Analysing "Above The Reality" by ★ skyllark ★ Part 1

Above the Reality. It's a series I've wanted to talk about for a long time. It's been on my mind for quite a while but I never really got the time to actually sit down and write a script for it because I have to admit when I rant about something it's all over the place and very spontaneous. Ah there's so much to talk about! I wasn't fire analyzing as much as I could to share with you all.
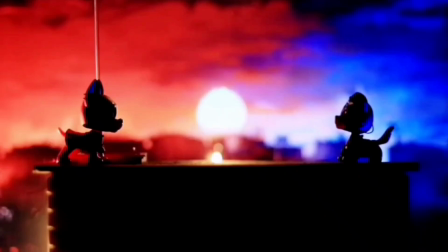[1:02]
There's some really interesting set designs, lighting choices, angles, blocking and so much to talk about. Skylark has truly put in so much thought into this series. Whether he continues with this series or not, I will always come back to the episodes and be as awestruck as I was the last time I watched them.
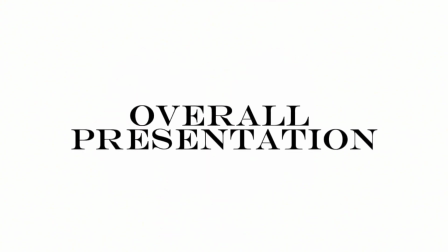Something that you see a lot in detective and mystery film is that the audience learns with the main character as they navigate themselves through the facts.
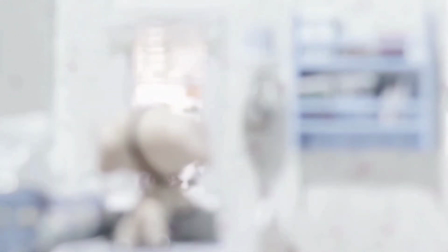[1:32]
And the same is true with ATR. We don't just learn with Devery as she finds her way through the reality.
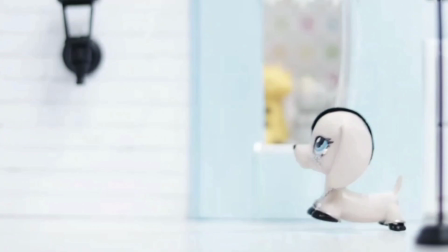[1:38]
We get a feel for what the world really is and what it isn't. There's a thrill about the unknown.
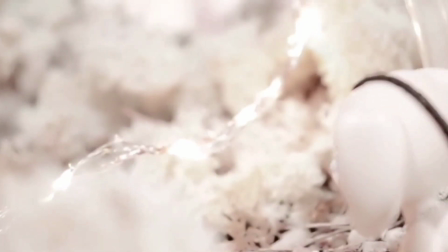[1:44]
The same thrill that Devery is always feeling. It always feels like there's more beneath the surface of what we're seeing and what the characters are saying. And in that, there's the danger and discomfort.
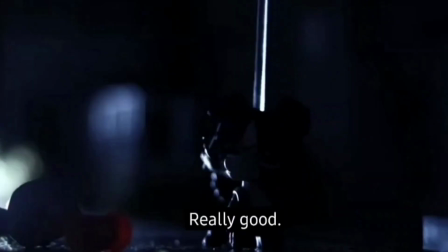[1:55]
Because when the first plot twist hits, we realize that all that we see might not be what they actually are.
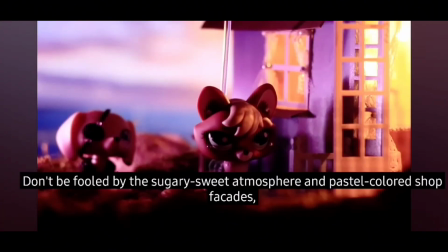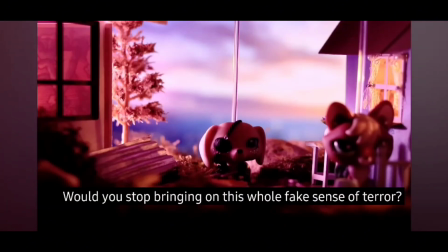Perception versus reality, a common theme of ATR. Some examples of perception versus reality can be seen in the settings. Cairdine, for example, is very elegant looking.
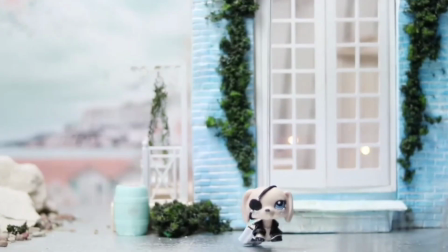[2:26]
And the whites, pastels, and dainty architecture almost make you feel like heaven, a safe place.
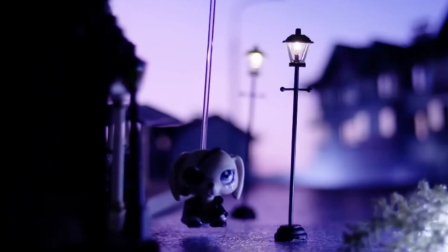[2:32]
But this is during the daytime. As the day comes to an end and night falls, so does the innocent little facade.
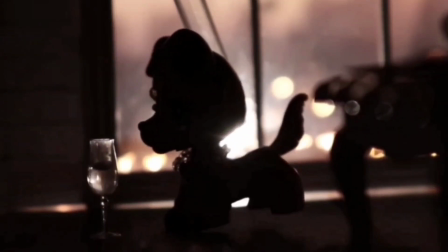[2:40]
We see darker color grading and dim lighting, unsettling when compared to the bright daytime.
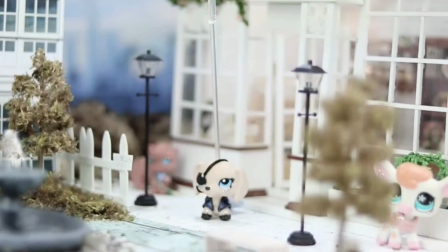[2:46]
You get the idea that Cairdine is just too good to be true, and that is silently corrupted.
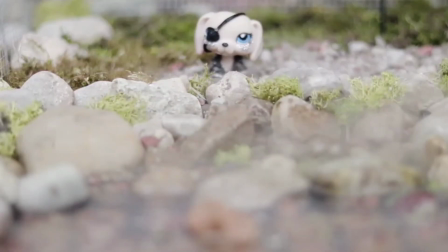[2:53]
The pets of Kaerdean know that. I also love how the mist that appears from time to time is so relevant to the theme of perception vs reality as well.
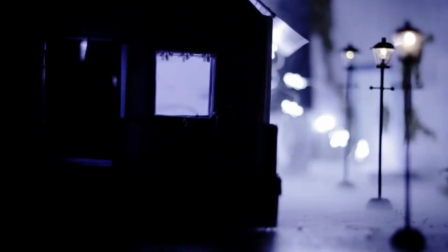[3:01]
There's a sense of secrecy and mystery, just the kind of atmosphere that lingers over Kaerdean and its disappearances. We also see examples of this theme in the characters. The first time we're introduced to Focus his name seems kind of ironic. I mean, take a look at this.
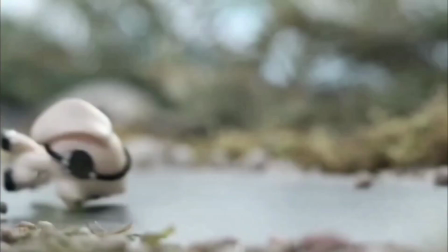That's literally the first thing we hear about Focus. Even Quarrel's name seems ironic at first. In his first screen appearance he was quarreling with Focus and he quarrels with Devery a bit about the change man in before, calming down.
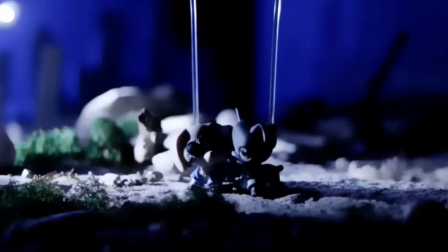[3:43]
But as Devery interacts more with Quarrel, his His personality seems to be quite the opposite of his name.
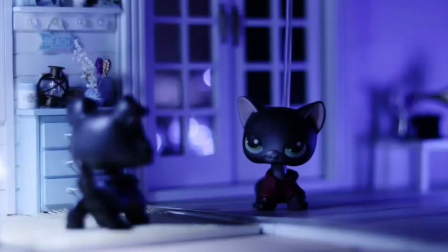[3:49]
He doesn't want to argue or pick fights, and he lets other people speak more than himself.
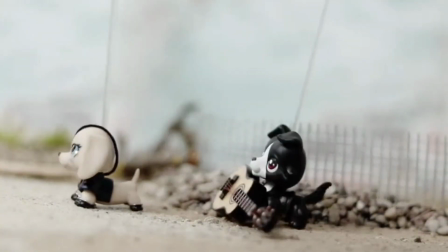[3:54]
I love how down to earth he is with the relationships he has. It's clear that the people he surrounds himself with mean a lot to him. However, when it comes to focus… well, he becomes increasingly out of focus as the story goes on.
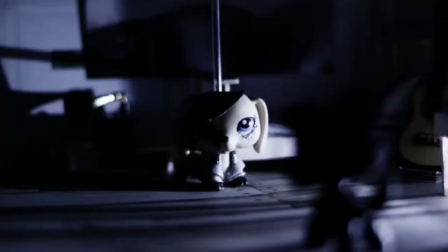[4:10]
More and more out of touch with the reality, the more control the other focus takes from his life. and Focus clearly detests him.
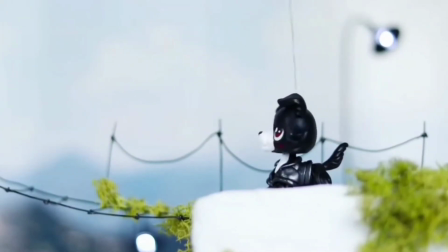[4:18]
The way he so easily takes power away from Focus is most definitely one reason for Focus's hatred. But there's definitely something more. Something hiding within Focus's past.
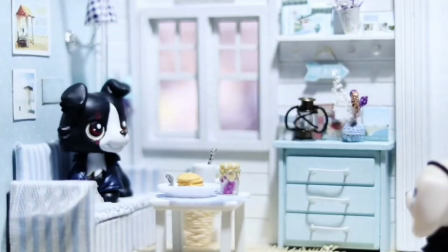[4:30]
Perhaps in Shamrock Springs? There's got to be a reason why he, out of so many pets, has the copper-framed glasses and the connection with the other Focus.
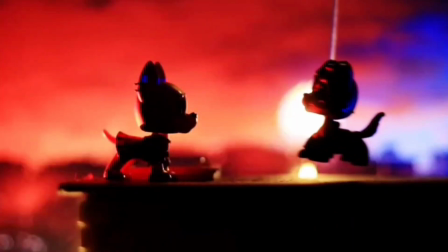[4:39]
And who is this other Focus? We know he's above the reality from his conversation with Cynthia Delaney.